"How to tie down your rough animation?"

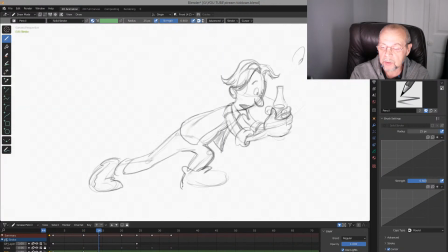You're always supposed to think what's going on with details, how you will add some squashes and stretches inside the details. You know, see that? And again, think about arcs, very important.
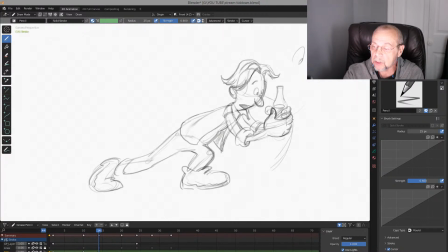Double check your arcs too, you know. And again, look straight to the bottle. When he grabbed it, straight to the bottle. Okay.
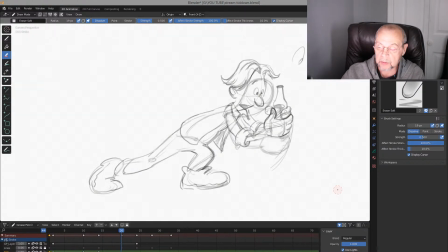Next, we got this one, and this is next one. It's interesting thing.
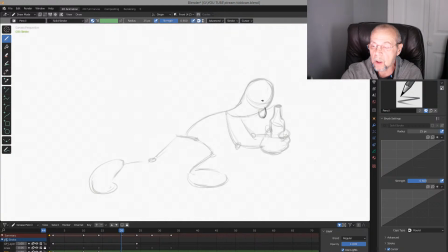He actually completely, you know, gaze on that, gaze on this bottle. Really, see, I add a bit bigger eyes for funny looking,
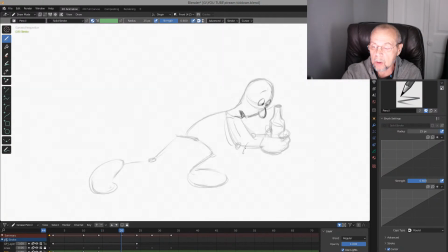like this, and everything has to be just a bit down. And the finger, you see, his thumb is going behind the bottle.
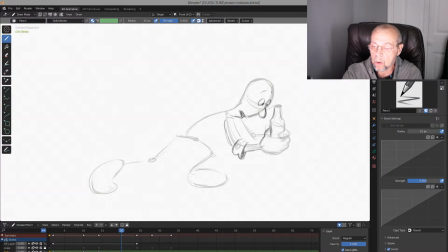This spine is really important. You see the spine line, you have to follow that curve.
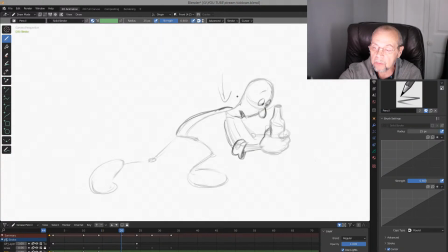See, very important. Feel everything is pushing down. See? Again, you have to add some meat. When you add some meat, some mass, or some shapes, you have to
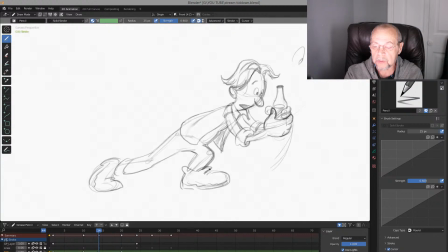feel and remember main thing. It's not just, you know, add mechanically. You have to improve it. You have to improve it. See, there's more. Feel like it's still pushing this way.
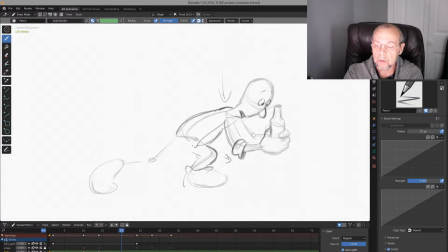Still pushing this way. pushing this way, and maybe his air. And I think will be better if,
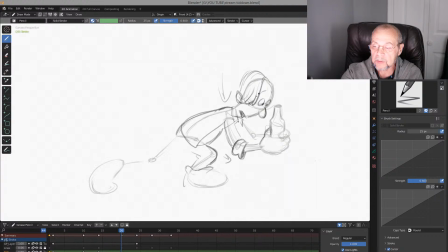I assume, if his hair going down to right this, right? Kind of like that. And this one too.
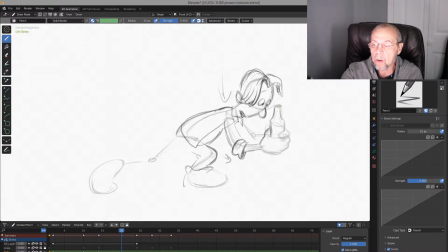See, kind of like this. It feels like a kind of wings, right? Similar to wings. And you have to feel it. It's kind of wings too, you see? Have to feel it.
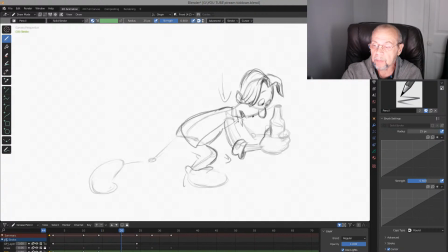Stupid looking, very important, very stupid. Stupid characters always appeal, always feel funny. For animation, it's nice to see some kind of stupid character.
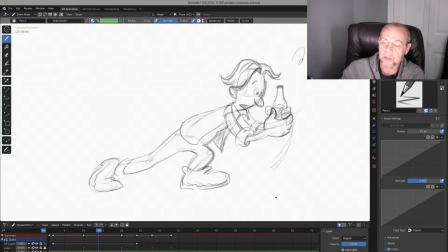People like to see stupid, somebody who's stupider and dumber than themselves, right? And another smaller in the perspective, you see, have to feel what's going on with another arm and hand.
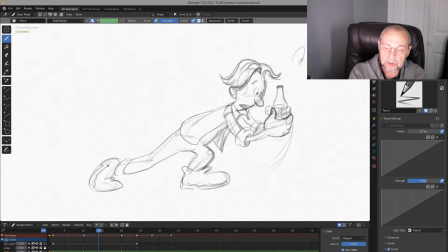Stretch it more, see, just a very little, but very important. Stretch it more.